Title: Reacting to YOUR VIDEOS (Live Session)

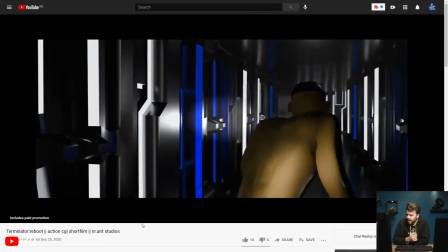(66:20)
Wait, what? Whoa, was that 3D?
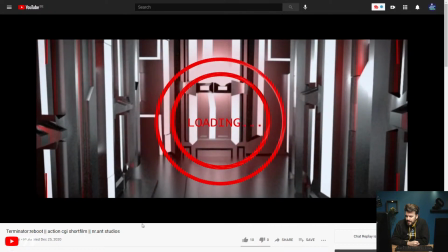(66:30)
Loading.
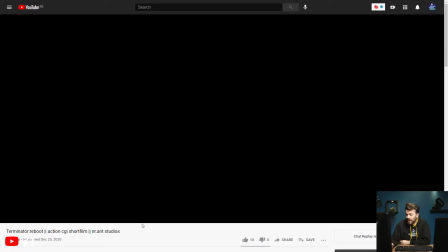(66:34)
Oh yeah, that's 3D. Okay. Okay.
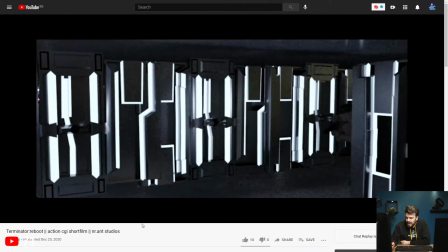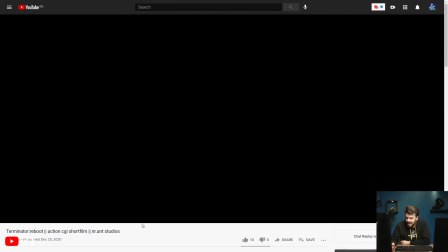Okay, so whoa, wait.
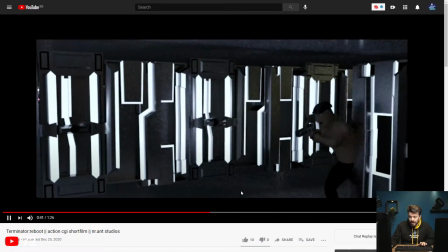(66:57)
A lot of things happening here, but if you made all of this in 3D and animated this yourself, then this is really well done.
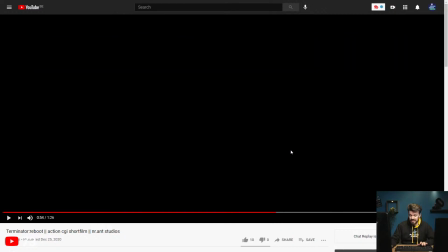(67:06)
Especially the fight scene here. It actually looks real, as if people were doing it with a morph suit. So, I'm
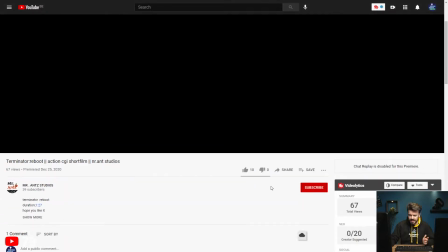(67:16)
not. If you're watching, let me know. How did you make this?
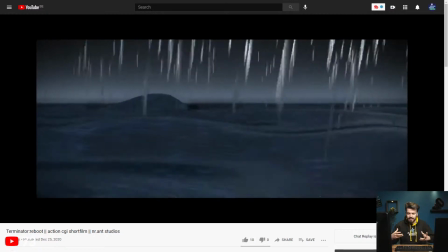(67:21)
Was it like using a morph suit or like a motion capture suit, or how did you do this?
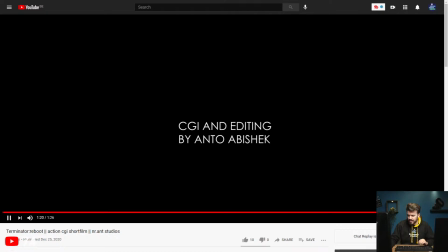(67:28)
Did you do it all by yourself? Because this is actually really good.
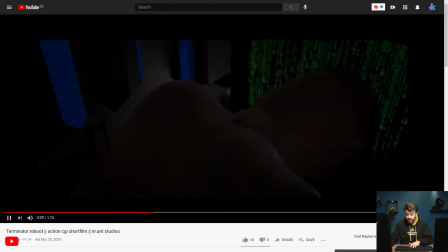(67:33)
I mean, it's not high end like, for example, Avengers Endgame or something, but it looks pretty good actually.
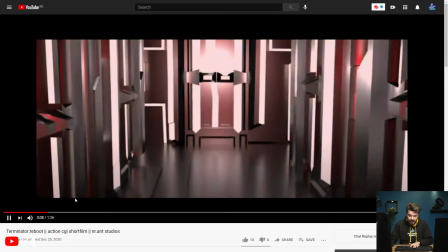(67:41)
In the beginning, I wasn't really sure if it was real or not, like the room here and the first person that was going here.
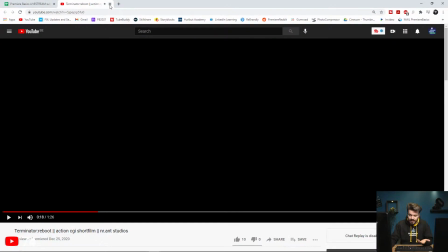(67:48)
I didn't really see if it was 3D or not, but later on I did see that it was 3D, but it's really well done.
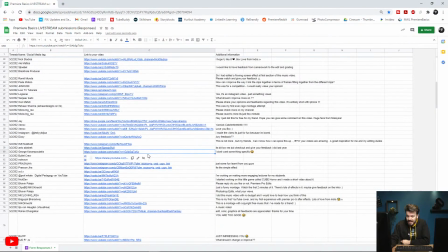(67:54)
So nice job, man. Next up, George Karampoutakis.
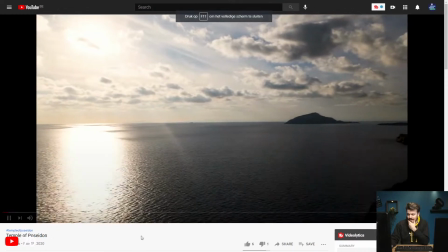(68:01)
That's Greek. The Temple of Poseidon. Oh, you were the one who also submitted a drone video last week, right?
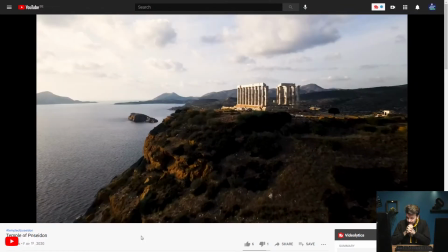(68:10)
Awesome. So there we have the Temple of Poseidon. Okay.
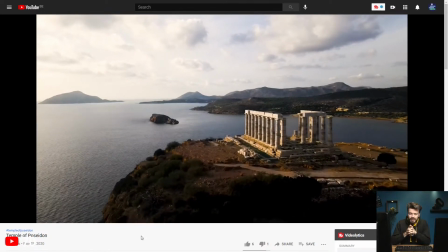(68:17)
I think I mentioned the same thing last week, and I did before during this live stream,
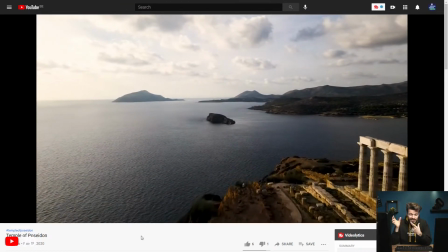(68:23)
but don't use camera adjustments or drone adjustments in your videos, guys.
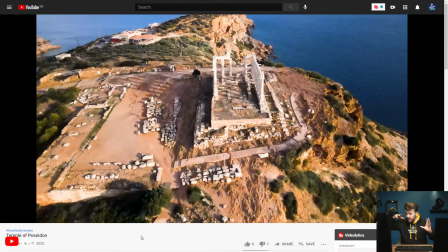(68:29)
Cut that away. We don't want to see it. We want to keep the flow and the motion of your shots.
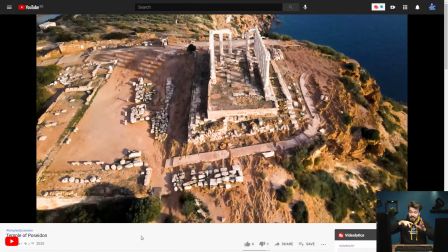(68:35)
Don't use the parts where you adjust your camera or where you adjust the positioning of your drone.
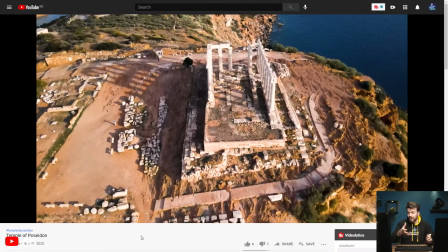(68:40)
Don't use that. It really pulls you away from the entire flow of your video.
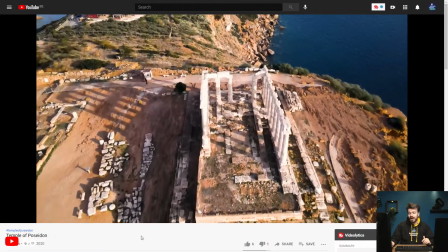(68:46)
Like, for example, this shot right here. It's super nice.
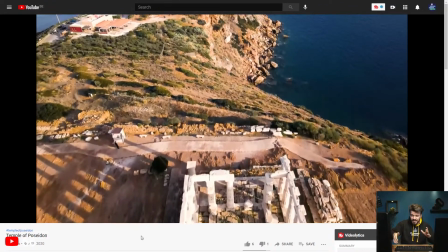(68:52)
Maybe also cut it a little bit faster. Don't leave it too long, otherwise it will get a little bit boring.
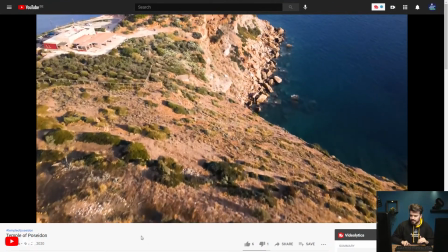(68:58)
So maybe try and keep it more dynamic by cutting a little bit more. But like, for example, this shot right here.
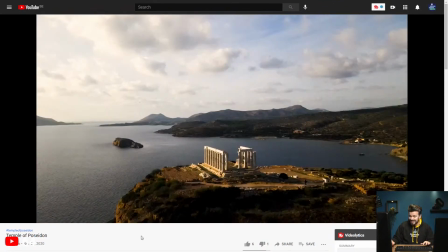(69:06)
Wow, this is amazing. What I would love to see right here, but I don't know if you've taken that shot or not, is you've actually should have flown your drone from here towards the temple right here, because your sun is probably setting right here.
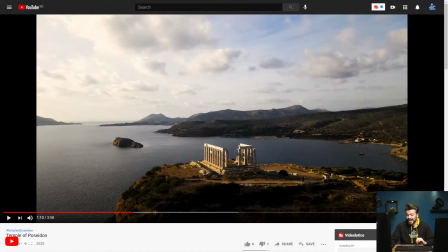(69:22)
So you would have amazing nice backlight and the sun peeping through those pillars from the temple, I think that would have been a really, really great shot. But of course, if you take it from this angle or the opposite angle, the lighting is super great.
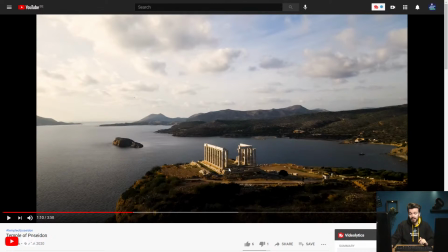(69:37)
So maybe if we fly from this part right here towards the temple, then the lighting would be a little bit too harsh, maybe too, you know, overexposed, where the temple would get a bit more like a silhouette. But I think that would also be quite a good shot.
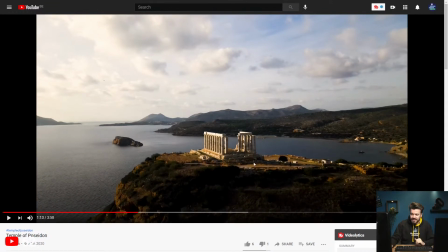(69:53)
And even if it's allowed, of course, fly your drone through those pillars right here. I think that would be a super dynamic shot, but only if it's allowed, of course,
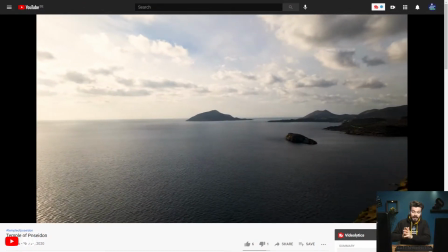(70:04)
because it's, you know, from the Greek god Poseidon, so it's probably a
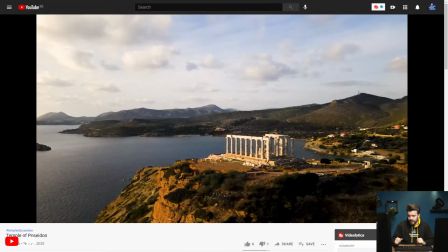(70:11)
well-secured temple.
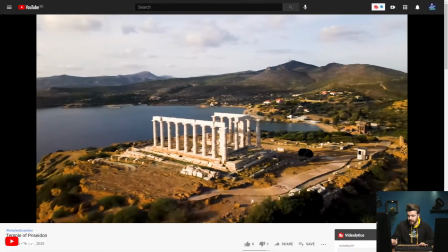(70:14)
But other than that, yeah, I would try and do that if it's allowed, because I think I saw a security guy walking here.
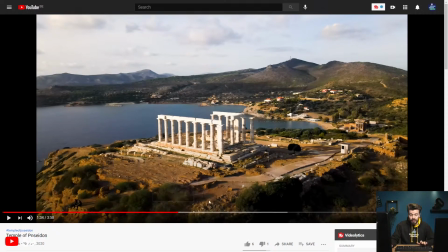(70:23)
For example, here as well, first you fly towards it, then you fly away from it.